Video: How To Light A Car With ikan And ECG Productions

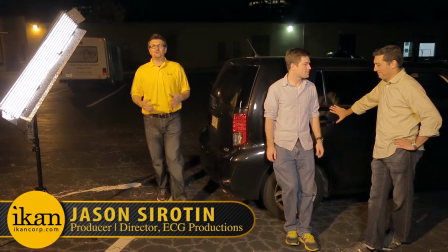(0:09)
Hey everyone, I'm Jason Sirotin, producer and director at ECG Productions,
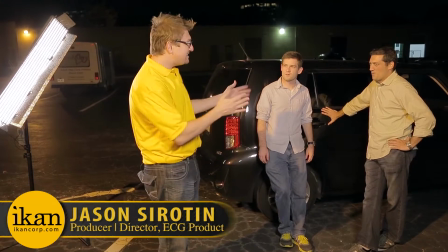(0:12)
and today I'm going to show you how to light a scene inside a car using ikan's LED lights.
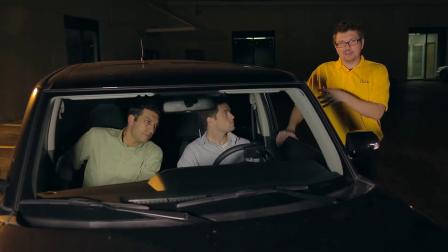(0:19)
So before we set these lights, I want to tell you a little bit about the scene. We've got an older cousin and a younger cousin having a very funny yet awkward conversation.
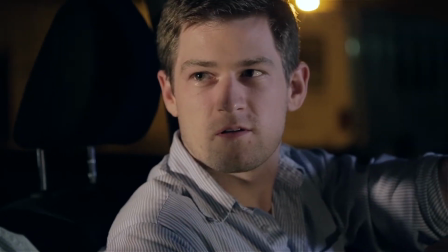(0:27)
So we want our lighting to match the scene, which is why I want it to be very natural. So I'm going to look in the car and see where the light is being sourced from.
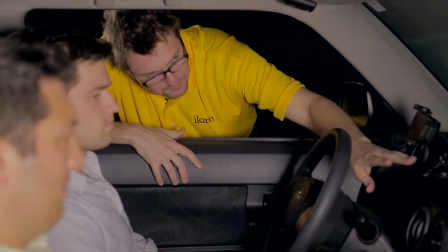(0:34)
And I can see it's got a dash with a display of 4 or 5 devices putting out an orange and red light.
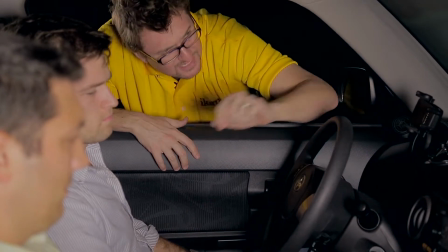(0:39)
We've got a radio putting out a little blue light, we've got a little yellow light there, and we've got a place right here where we can put some sort of mobile device.
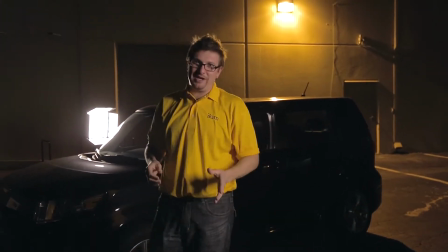(0:47)
We chose this location because it has a really great environmental light. It's that light back there.
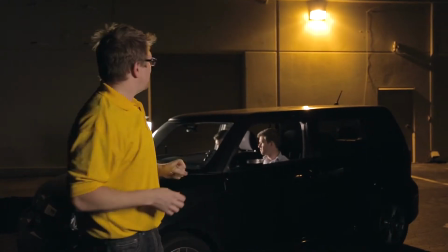(0:52)
It's a tungsten light, so it's very warm. And what we're going to do is we're going to source that light in the scene.
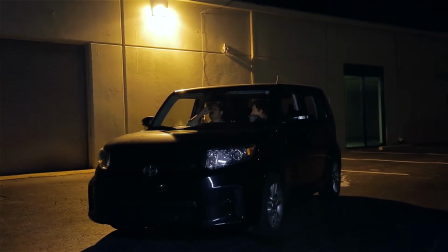(0:57)
So you'll be able to see that in the wide shot, but we're actually going to let it play a little. We'll use it in the scene to edge light the actors.
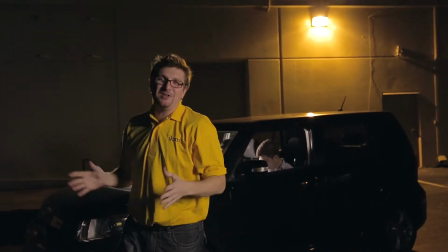(1:04)
Then up front, we're going to have the moon. And the moon is a bluish light, about 5600 or more. So that light will be playing as our moon and be our key light in the scene. I've got my ikan
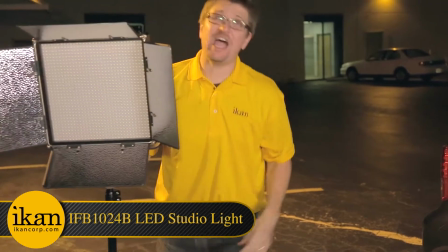(1:17)
FB1024B light, 32 by 32 LEDs, 1024 individual LED lights.
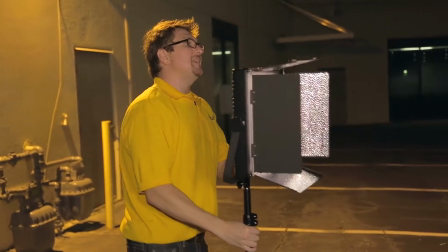(1:23)
So let's place it. I want it to be a rim light, and it's a very warm light, so let's get here.
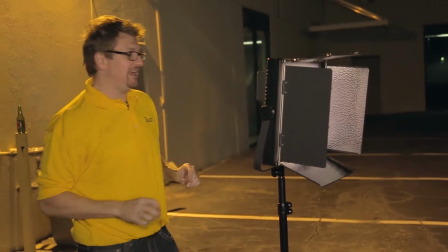(1:30)
Now we're outdoors, and what's great about these lights is that they have batteries.
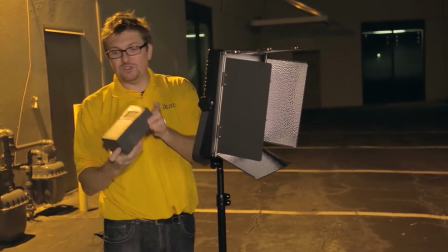(1:35)
You can battery power these lights using ikan's V-mount batteries.
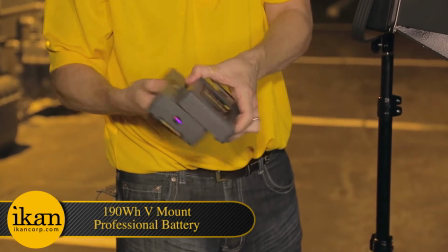(1:39)
So these are great for travel because the FAA has some rule where you can't have over 100 watt-hour battery.
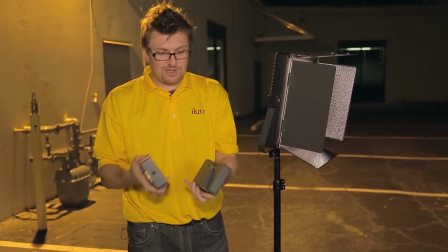(1:46)
So the great thing about these batteries is they come apart and they're actually 2 separate units. But when you combine them together, you have power gold.
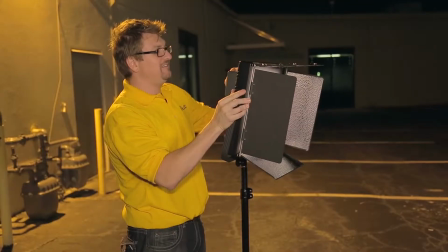(1:55)
And so what we're gonna do is plop this on. It easily attaches. Fire this puppy up.
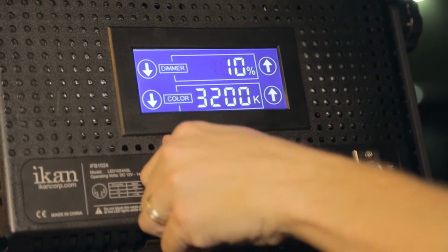(2:01)
So I've got my color temperature at 3200 to match our environmental light. My dimmer set at 100.
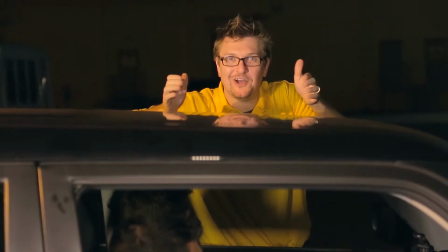(2:06)
All right, so we're gonna set up the moon with our IDMX1500B by ikan. This light, we wanna blast.
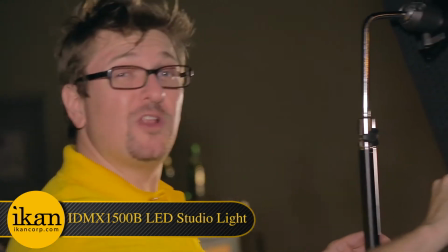(2:12)
I'm gonna do that by turning the dimmer up to 100.
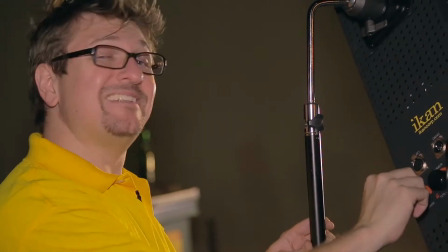(2:15)
And then we're gonna take our color temperature dial and we're gonna blast that to 5600K, which is blue, to match the color temperature of the moon.
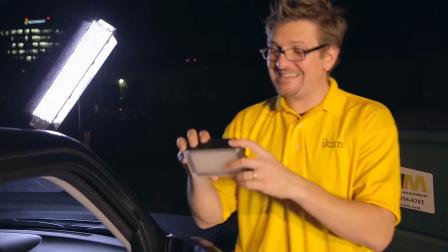(2:24)
So we're gonna start lighting the inside of the car with this LED 144.
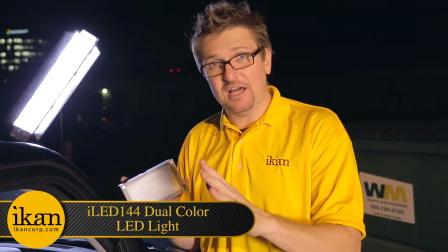(2:28)
And I like this light because it's small, compact, it can fit a lot of places. We're gonna use this light to mimic our dash.
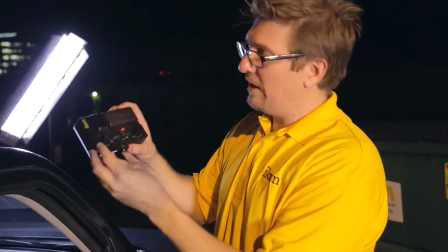(2:35)
And the color temperature of the dash from when we looked at it before was very warm. So that's great about this light is it goes from 3200 to 5600.
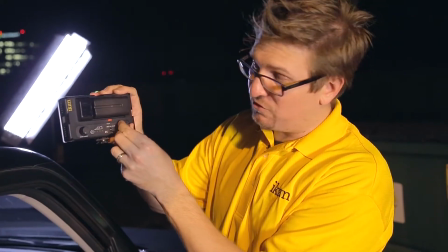(2:43)
So I'm gonna have it all the way on 32, I'm gonna have it very dim to start. So let's place this light inside the car. So now we're gonna set a light in the back seat that's gonna play as an ambient light in the car, just to set a little base and give them a little bit of backlight.
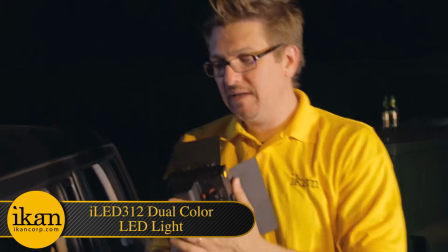(2:57)
All right, so now I've got my iLED 312. We're gonna place this in the back seat, get some nice ambient light rocking.
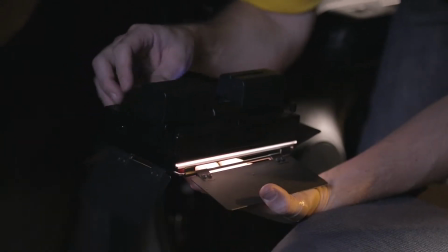(3:05)
And we're gonna turn the dimmer to, I'm gonna put it about 15 because I don't want it to be too hot.
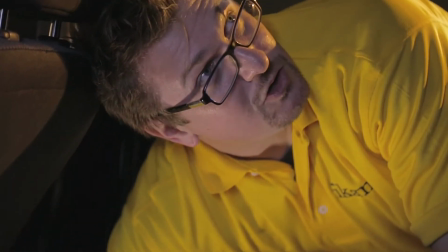(3:12)
I really want it to be subtle. So I might even close this barn door just to keep it off the back
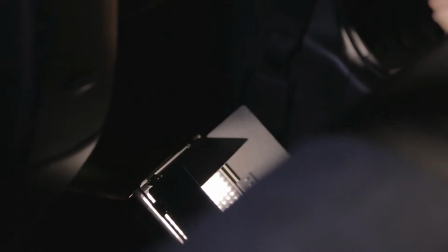(3:19)
and to keep it off the sides. Good, I think that's subtle enough. All right, so this is our shot.
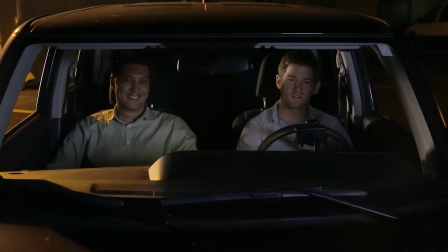(3:26)
And what we're gonna do is we're gonna tweak little things to make it perfect. I really like the edge light on our actor, Joe.
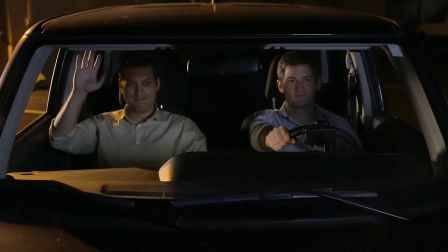(3:33)
Joe, raise your hand. Look at that edge light on Joe, and I love how it's hitting David's right hand.
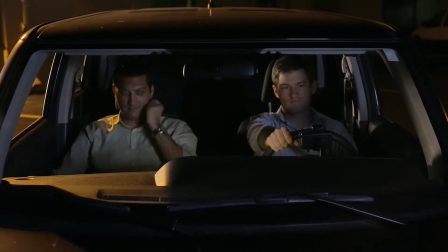(3:38)
David, raise your right hand. All right, so I'm gonna walk the moon in just a touch.
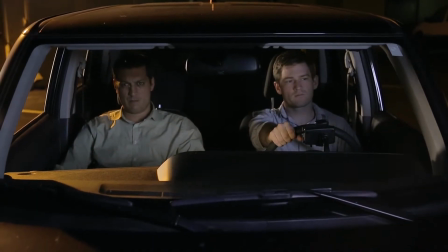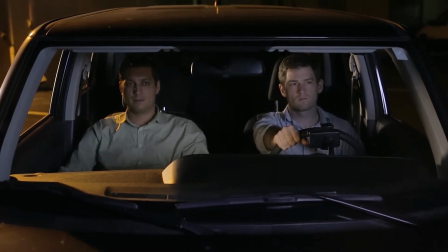(3:51)
And that's too much, so I'm gonna back it up.
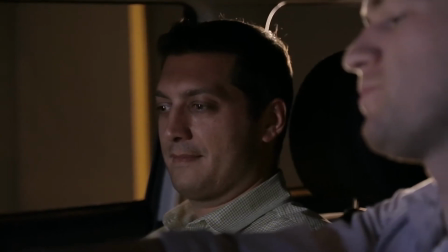(3:56)
And that's great. This shot is set up where Joe is in a little less light.
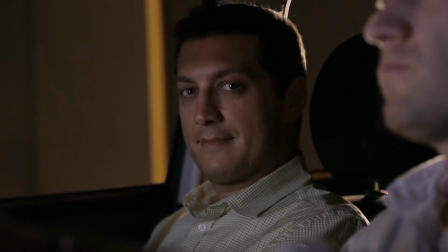(4:02)
Joe, raise your hand, is playing our more mysterious character who's got a little bit more edge to him.
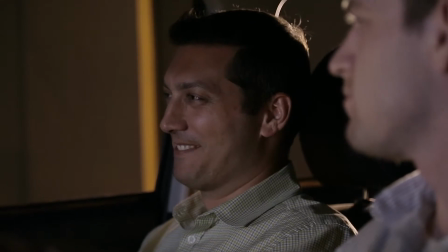(4:08)
Doesn't he look mysterious? And then David is our more jovial, happier character.
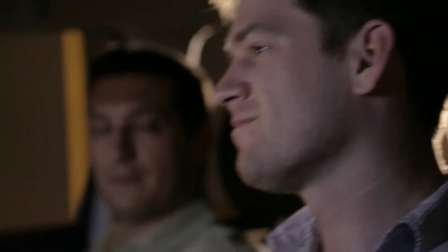(4:14)
And we see that David's got a little more light on him.